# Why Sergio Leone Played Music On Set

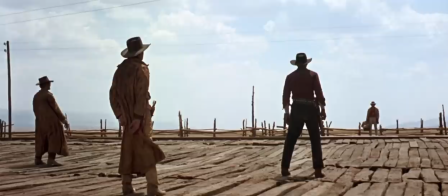The music for Leone really was a kind of script.
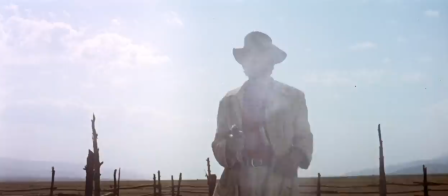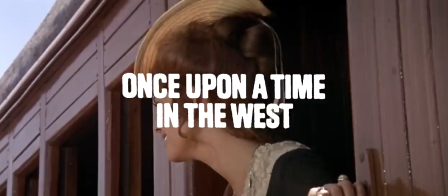Okay, take a look at this scene from what I believe is Leone's best movie, Once Upon a Time in the West.
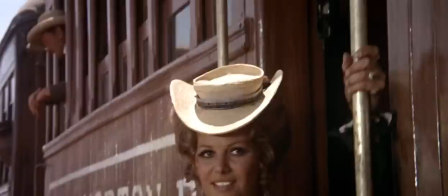One of the main characters, Jill, is arriving in town to meet her new husband and his three children to start a new life.
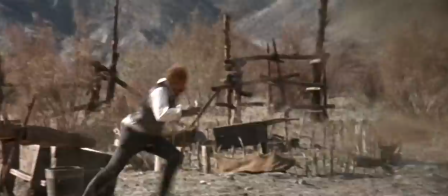But we know something she doesn't.
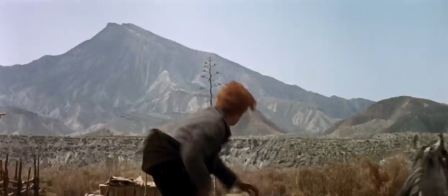In the previous scene, Jill's new family was massacred by a ruthless hired gun played by Henry Fonda.
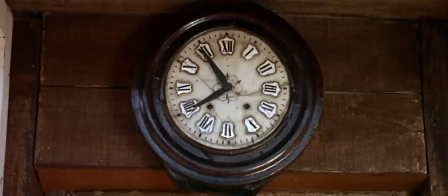We know that Jill's family isn't coming to meet her at the train.
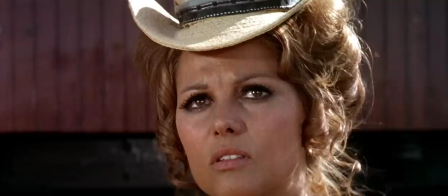And as the station clears out, she starts to realize that too, still unaware of the full scope of the tragedy.
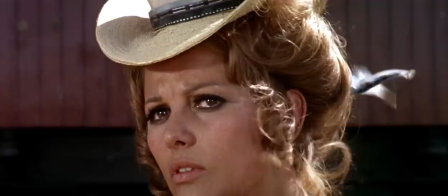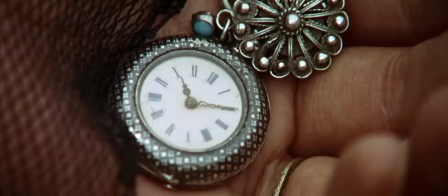Morricone wrote this devastatingly beautiful theme for Jill, featuring a wordless vocal from Italian soprano Edadel Orso.
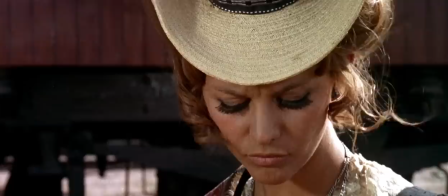Now when you watch this sequence, there's something very important to keep in mind.
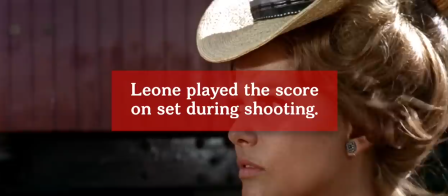Leone was playing the music for this scene on set while he was shooting it.
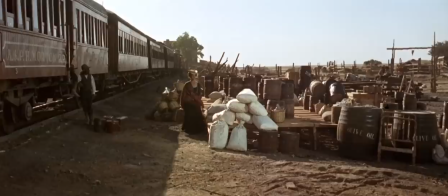He timed the exact speed and movements of the camera and the actors to the music.
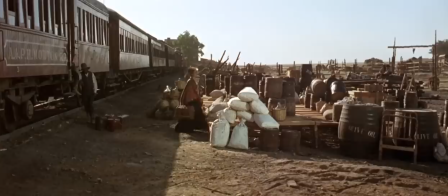That sense of disappointment and foreboding expressed so well in the music is animating everyone in front of the camera and behind it.
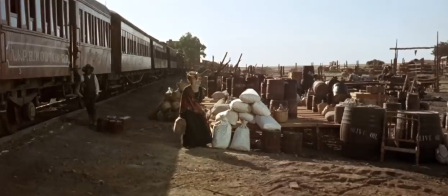The result is a perfect harmony of sound and image.